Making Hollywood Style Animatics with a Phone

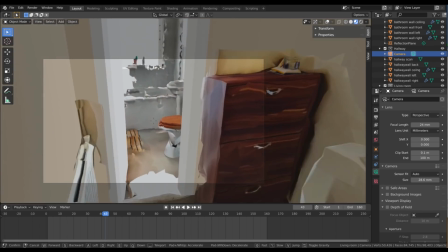[4:06]
I'll quickly position some three character models I downloaded into my scene so I can recreate my paper storyboard.
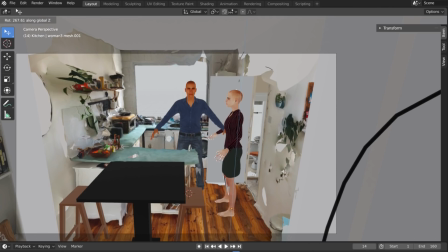[4:12]
Now I've already spotted a few issues.
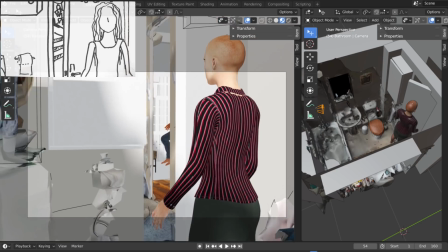[4:15]
In this shot we're supposed to see both characters in one frame, but after recreating the drawing you can see there's actually a screen door in front of where the camera is supposed to go,
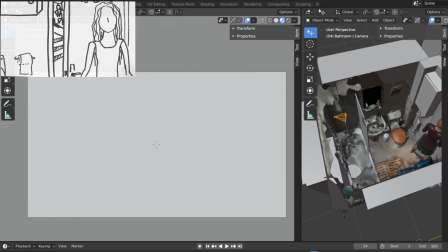[4:23]
so we wouldn't be able to shoot from this position. I'll move the camera closer, raise it up, and zoom out so we can see our actors face.
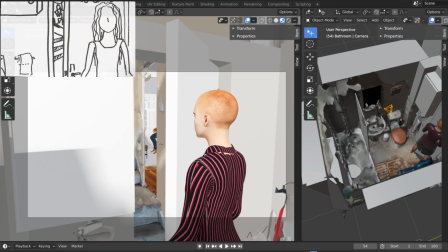[4:31]
I can still only see the other characters knees and there's no space to move the camera to the left so our only option is to reposition our second character.
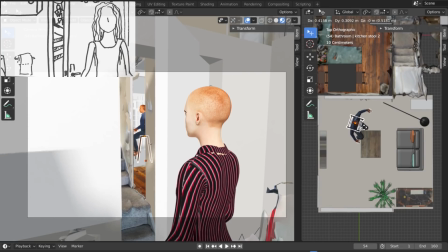[4:39]
Now I'm really glad that I had this realisation now so I can make sure that we lay out the set with this shot
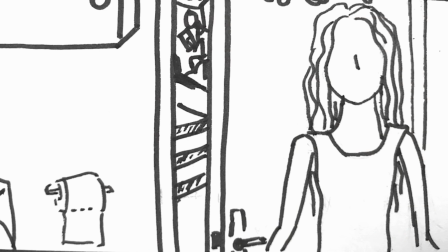[4:44]
in mind rather than if I was halfway through the shoot when I finally realised that this doorway doesn't line up.
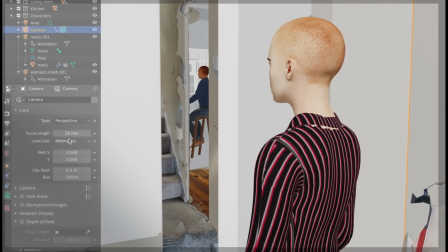[4:49]
Plus I've made a note that I'd need a 28mm lens to pull off this shot so now I'll make sure I'll bring that lens to the shoot.
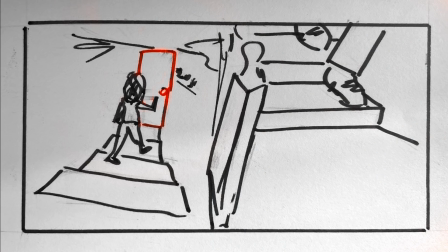[4:56]
And I've just seen another the problem with my storyboard. In this shot we need to see the character trying to open this red door and the other character coming down the stairs.
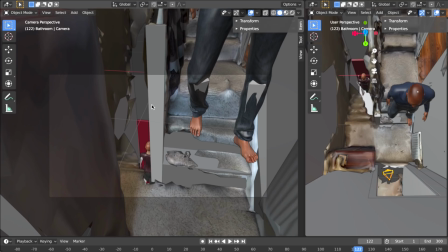[5:04]
Putting the camera on a tripod in the doorway would make sense but it turns out this banister would block our view of the red door. For the shot to work as I'd imagined it we'd need to move the camera to the left and there's definitely no space for a big tripod there
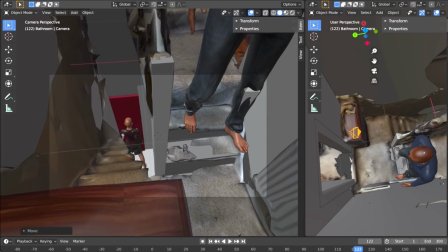[5:17]
so we'd either need to bring a mini tripod that we can put on top of this cabinet or we'll need to leave some time in the
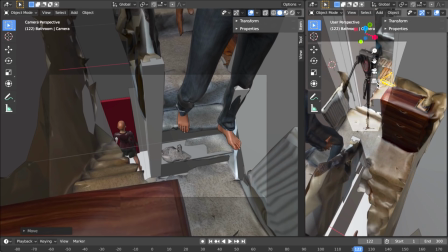[5:22]
schedule to move the cabinet out of the way and put the camera on a compact monopod. So that's one bit of problem solving that I won't have to do on set.
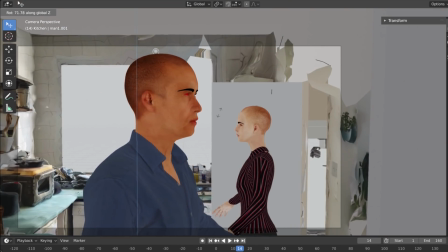[5:30]
So once I've tested out most of my shots and I'm happy with the overall layout, I can use simple keyframe animation to move the characters and camera around the virtual space.
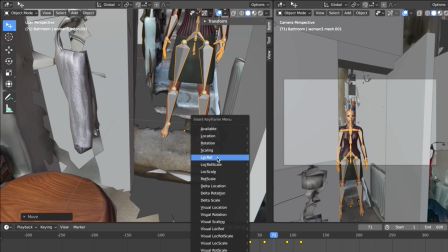[5:39]
I resist the temptation to spend lots of time animating since this is just a previs and I'd like the actors to have some input into how the characters move. Now in an ideal world I would rehearse this scene with my actors and then incorporate their movements into the previs,
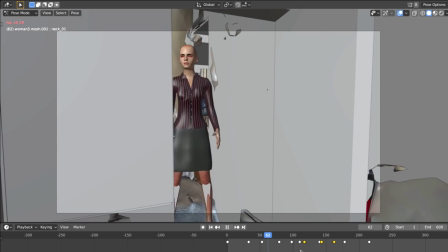[5:53]
but for today let's just keep the movement really basic, knowing that the actors will bring their own ideas later.
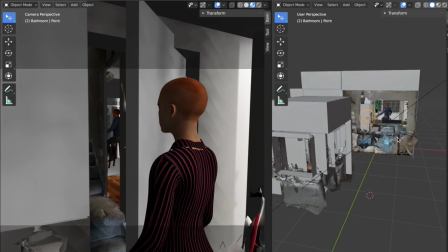[5:58]
Now the cool thing about previs is we can make it as detailed as we need to. I could make as many of the lighting, camera and even set dressing decisions before the shoot. But since film is a collaborative medium, it's probably best to involve our crew,
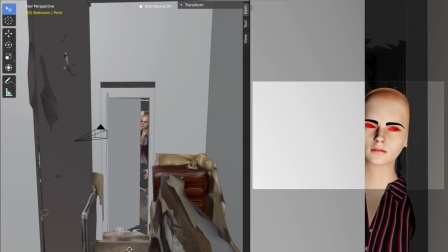[6:11]
whether it's talking to an art director about the set dressing, or sitting with a cinematographer while simulating lighting and camera tests.
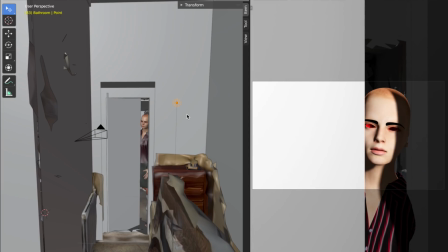[6:19]
So once we've set everything up, we can render the shots or make basic screen recordings if we're not too worried about the lighting.
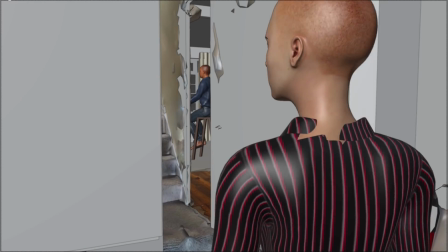[6:24]
And now we can edit these files the same way we'd edit real footage. We could even record a rough voiceover for the actors dialogue and add some reference sound effects to get a better idea of the final product. But this time, like always, after watching the rough cut I've realised there were some problems with my footage.
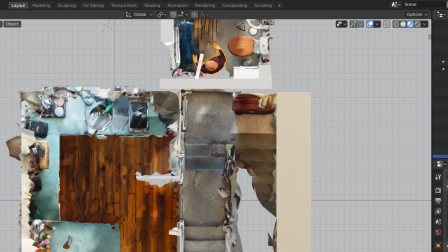[6:41]
Often I'll have overlooked how long it takes for a character to do something simple like walking through a door and closing it behind them.
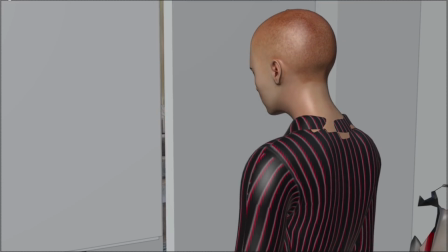[6:47]
So being able to see it in real time and feel how long each of those moments last is really helpful.
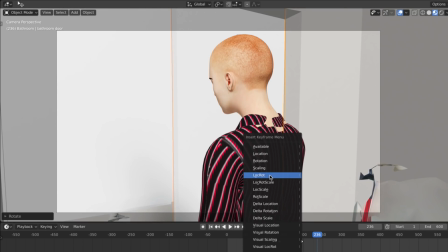[6:53]
So now I can go back to my virtual set and add any extra camera angles that I need or adjust things until that rough cut is working nicely.
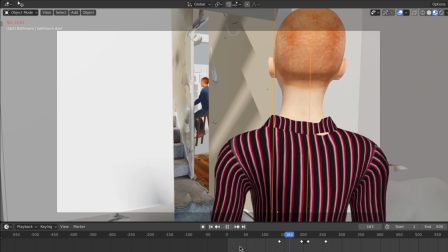[7:01]
By the time it's done we'll have not only caught some mistakes early but we've actually created a very useful pre-production tool. For example I'd definitely show this to a sound recordist so they can think about where to put the microphones and which kind of microphones to use before they've even arrived on set.
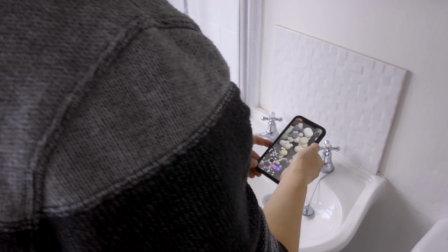[7:16]
So even with this faster method creating a previous version of a scene or film does take time
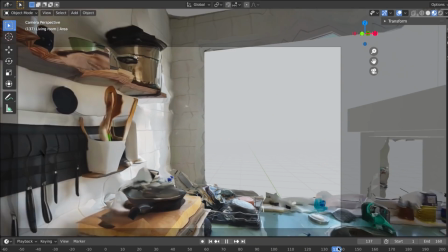[7:20]
but I reckon I could shoot a scene faster and do a better job after making a previs first.
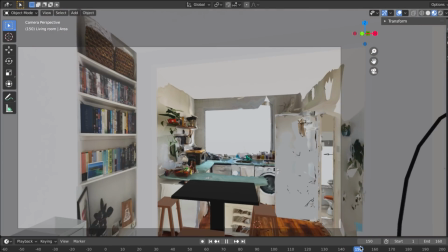[7:26]
Like anything there is a flip side. I guess when you can plan every single movement and timing so precisely it would be tempting to kind of get locked into the blueprint that we've created.
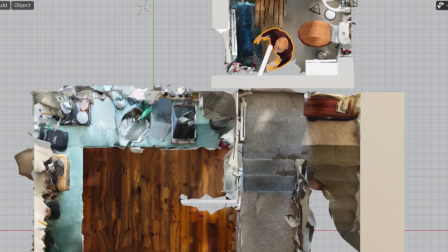[7:36]
Trying to recreate the timings and angles but on a real set you can't anticipate everything and so I think after previs I'll have to make an extra effort to take on new and better ideas spontaneously.
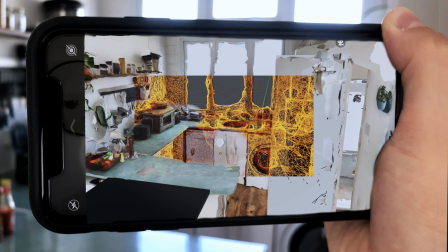[7:49]
So long as I can stay flexible I think pre-vis could be very valuable, particularly for complex or high-stake productions. Either way I know I've learned a lot from making my first pre-vis scene so I definitely recommend that every filmmaker gives it a try even if it's just to make storyboarding seem like the easy option.
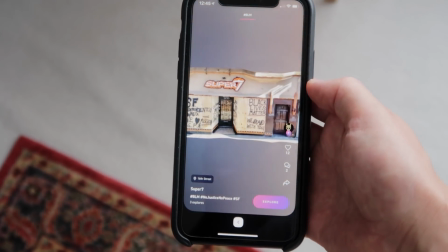[8:06]
So I want to finish up by saying thanks to Displayland for sponsoring the video and there's a link in the description if you'd like to download the app and try out your own scans.